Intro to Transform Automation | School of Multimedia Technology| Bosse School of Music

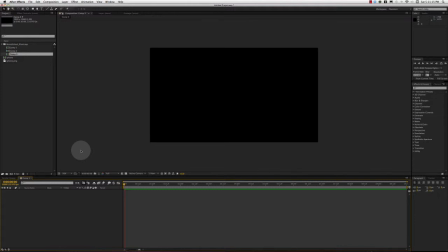this video, I'm going to teach you how to animate a graphic using the scaling, rotation, and opacity transform settings in the layers. So I've already created a composition that we're going to work in, so we can dive right into this. And we're going to go ahead and we're going to bring in our asset,
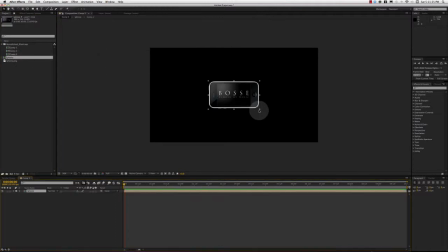which for this video is going to be an iPhone with the Bosse School of Music logo embedded inside of it.
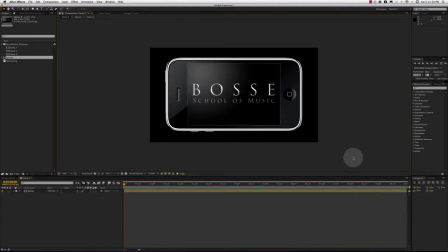Now, using opacity, rotation, and scaling, we're going to animate this logo and we're going to do something cool with it. Specifically, we're going to make it look like this thing is zooming at us from a far off distance and settling into this position right here.
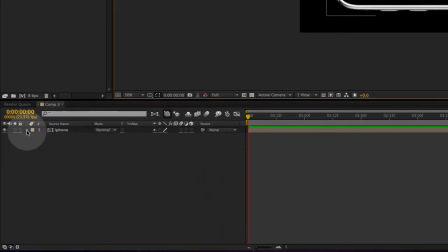So first things we're going to do is we're going to go over to our layers and we're going to bring down our options here at the bottom, and we're going to go to the transform settings, and there you'll see your scale, rotation, and opacity. Scale means changing size.
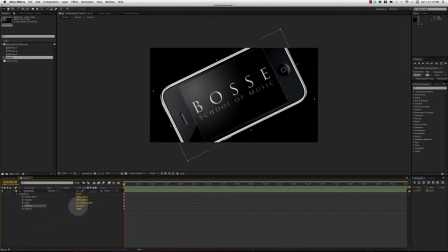Rotation is, rotating the graphic, the asset around, on its axis. And opacity changes it from a solid to, opaque and then invisible. So, and everything in between. So we want it to wind up like this.
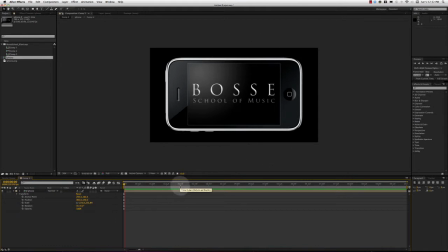So we're going to jump ahead to the 2-second mark. Our animation is going to take 2 seconds. We're going to jump ahead to the 2-second mark, and we're going to go ahead and we're going to turn on the animation on these options by hitting these stopwatches. And what these do is they activate the keyframe settings,
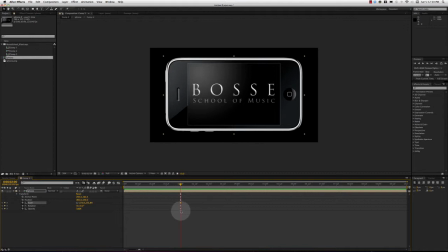and the keyframes indicate that whatever these keyframes are set to is what this asset's going to be doing at this point in the timeline. So we've just set it so that at this point this is going to look like this. So now we're going to jump all the way back to the beginning, and the first thing we're going to do is we're going to adjust the scaling.
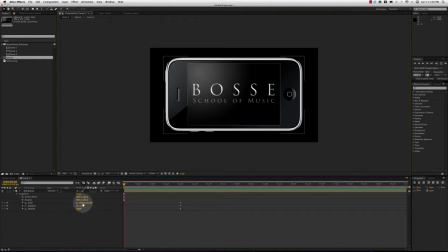And we're just going to come over here and we're going to grab this and we're going to slide it out, and as we do, this gets smaller.
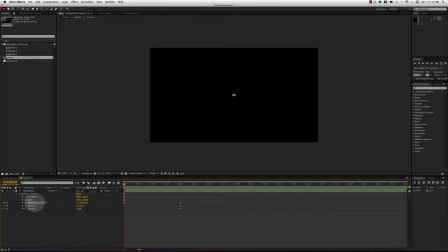But it looks like it's actually getting farther away from us. It looks like perspective, which is cool. And if we play it, it looks like it's traveling towards us, not just increasing in size.
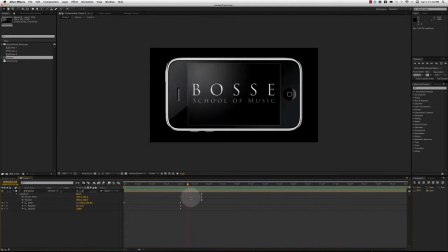So that is pretty fancy. So we've got that part, and that looks pretty cool.
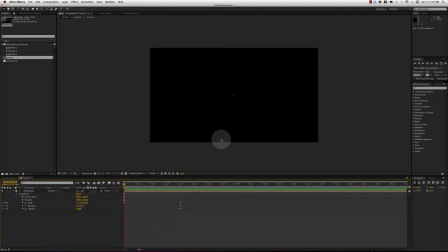So now the next part is we want to have it rotate so it sort of spins as it comes up and hits the screen. So we're going to go down here, we're going to grab our rotation, and we're going to rotate it. And you can see it moving all the way back there. And we're going to rotate it all the way around. You can see it's rotated at an angle all the way around.
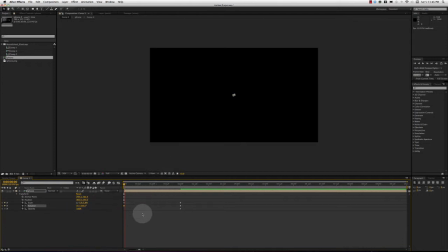And when we hit play, now it does that. That looks even cooler. Now, the last thing we're going to do is we're going to go ahead and we're going to mess with the opacity. And what the opacity is going to do is create it sort of fade in,
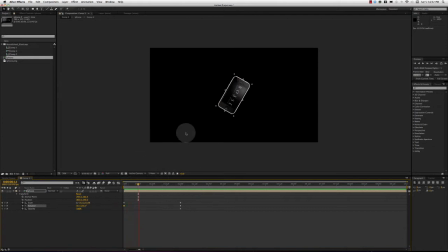which will kind of enhance that whole idea of it traveling over a great distance, like it's disappearing into the atmosphere. So we're going to jump to about this point in the timeline, and we're going to set a keyframe like this so that we know that at this point the opacity is going to be 100%.
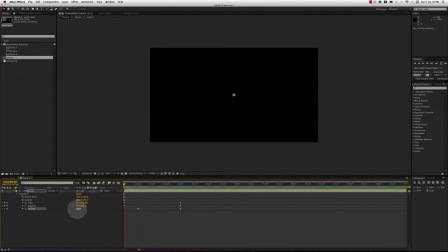And then we're going to jump back to the beginning, and we're going to bring this all the way down to 0. So now it's completely invisible. Where is it? I don't know. It's gone. And if we hit play, it comes out of nowhere and rotates up to the screen and lands so we can see Bosse School of Music in an iPhone.
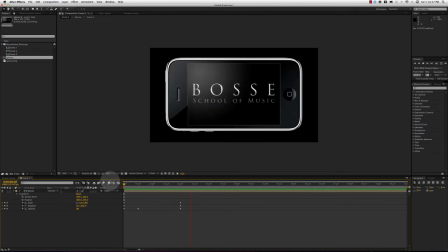And that's pretty nice. So that's your animation, and hope you enjoyed this video, and we'll see you next time.